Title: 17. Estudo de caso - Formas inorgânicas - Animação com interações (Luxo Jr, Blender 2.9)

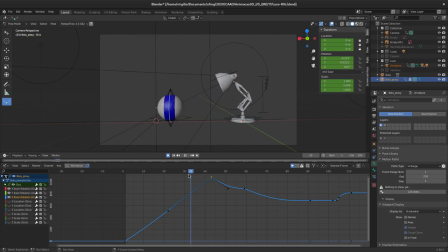(53:48)
Com esses destinos aqui, eu posso reduzir o número de rotações aqui na origem. Então, eu posso selecionar isso aqui, pressionar G e mover no eixo Y para cá, para cima. Opa, só ele, né? Eu vou tirar aqui a rotação no eixo Z. Então, ocultei os outros aqui, vou mover só ele para cima.
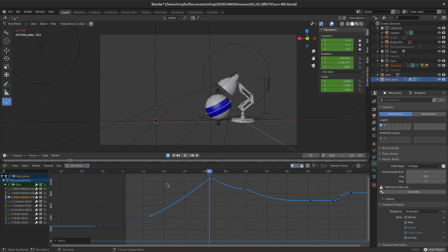(54:11)
E vamos ver como é que vai ficar isso aqui. Olha só, ele já está rodando menos, eu acho que essa quantidade aqui vai ser suficiente. Agora vamos lá para o Overlapping Action.
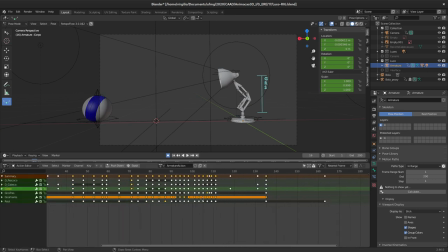(54:28)
Eu seleciono o Lux, Ctrl Tab, volto aqui para o Dope Sheet, que eu quero voltar para cá. E vamos lá, olha só. Eu vejo que ele chega no destino aqui, olha, tudo junto.
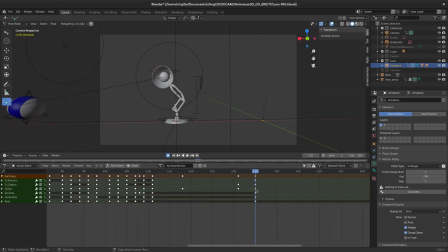(54:44)
Uma das coisas que a gente pode fazer é fazer arrastar o pescoço e a cabeça para momentos diferentes. Por exemplo, eu posso fazer com que o corpo chegue ao seu destino final aqui mais o pescoço e a cabeça cheguem alguns frames adiante.
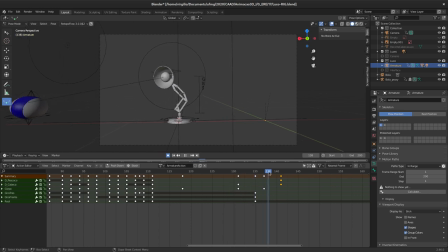(55:05)
Então, daí, olha só, eu já tenho uma sensação mais suave dessa transformação. Ele vai chegar no corpo no máximo aqui e alguns frames adiante a cabeça vira para frente. Eu posso, como eu falei, colocar um moving hold aqui também, de
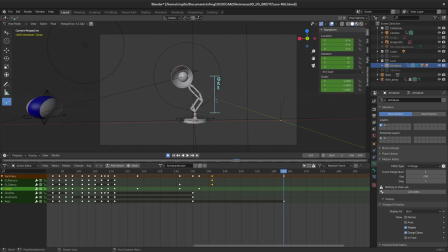(55:25)
mover sutilmente. Então, posso pressionar G aqui no bone do corpo, segurar com shift e trazer ele para cá. E posso selecionar aqui a cabeça, pressionar R duas vezes, segurar com shift e fazer ela ficar
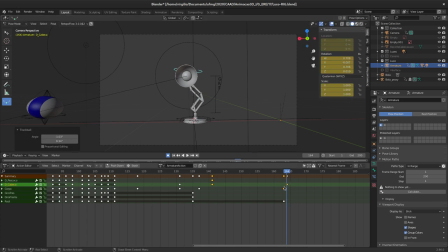(55:45)
mais próxima aqui, também com overlapping action, em frames diferentes. Ele não vai ficar mais tão estático.
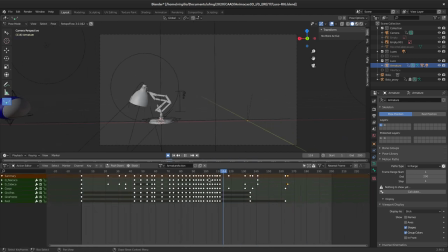(56:00)
E aqui eu vou me dar por satisfeito dessa para essa animação, tá? Eu vou fazer um último render. Ctrl S aqui, e para não utilizar essa visão sólida, eu vou entrar na visão
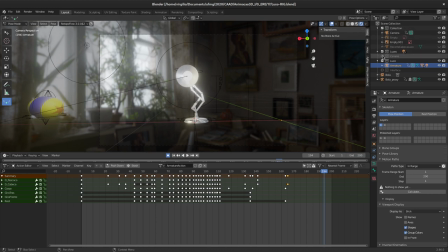(56:21)
renderizada com o Eevee, vou ligar o cenário e vamos ver como é que vai ficar isso aqui.
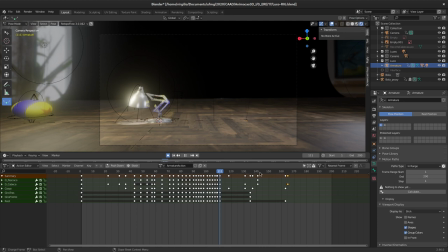(56:29)
Vamos ver o fundo lá, ele está funcionando corretamente.
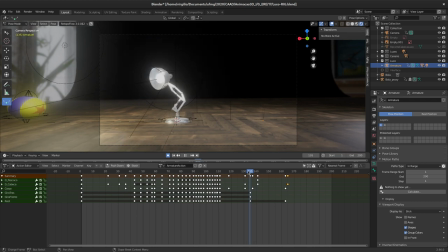(56:35)
Legal, eu vou talvez diminuir um pouco a intensidade dessas luzes, porque elas estão muito intensas.
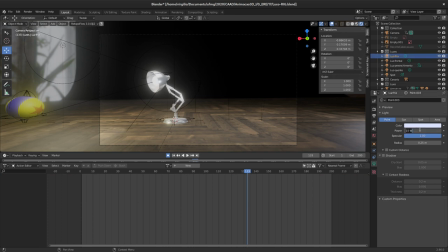E também lá no
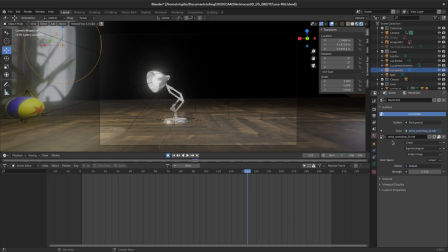(57:08)
na visualização do mundo, eu vou colocar a força um pouquinho mais baixo.
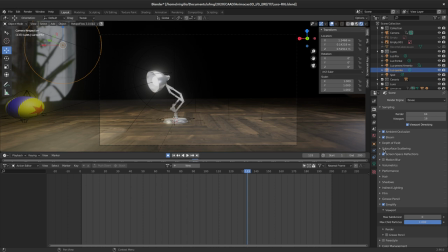Talvez eu coloque um pouquinho menos de bloom também. Aumentar o threshold aqui. Eu reduzo a intensidade desse brilho.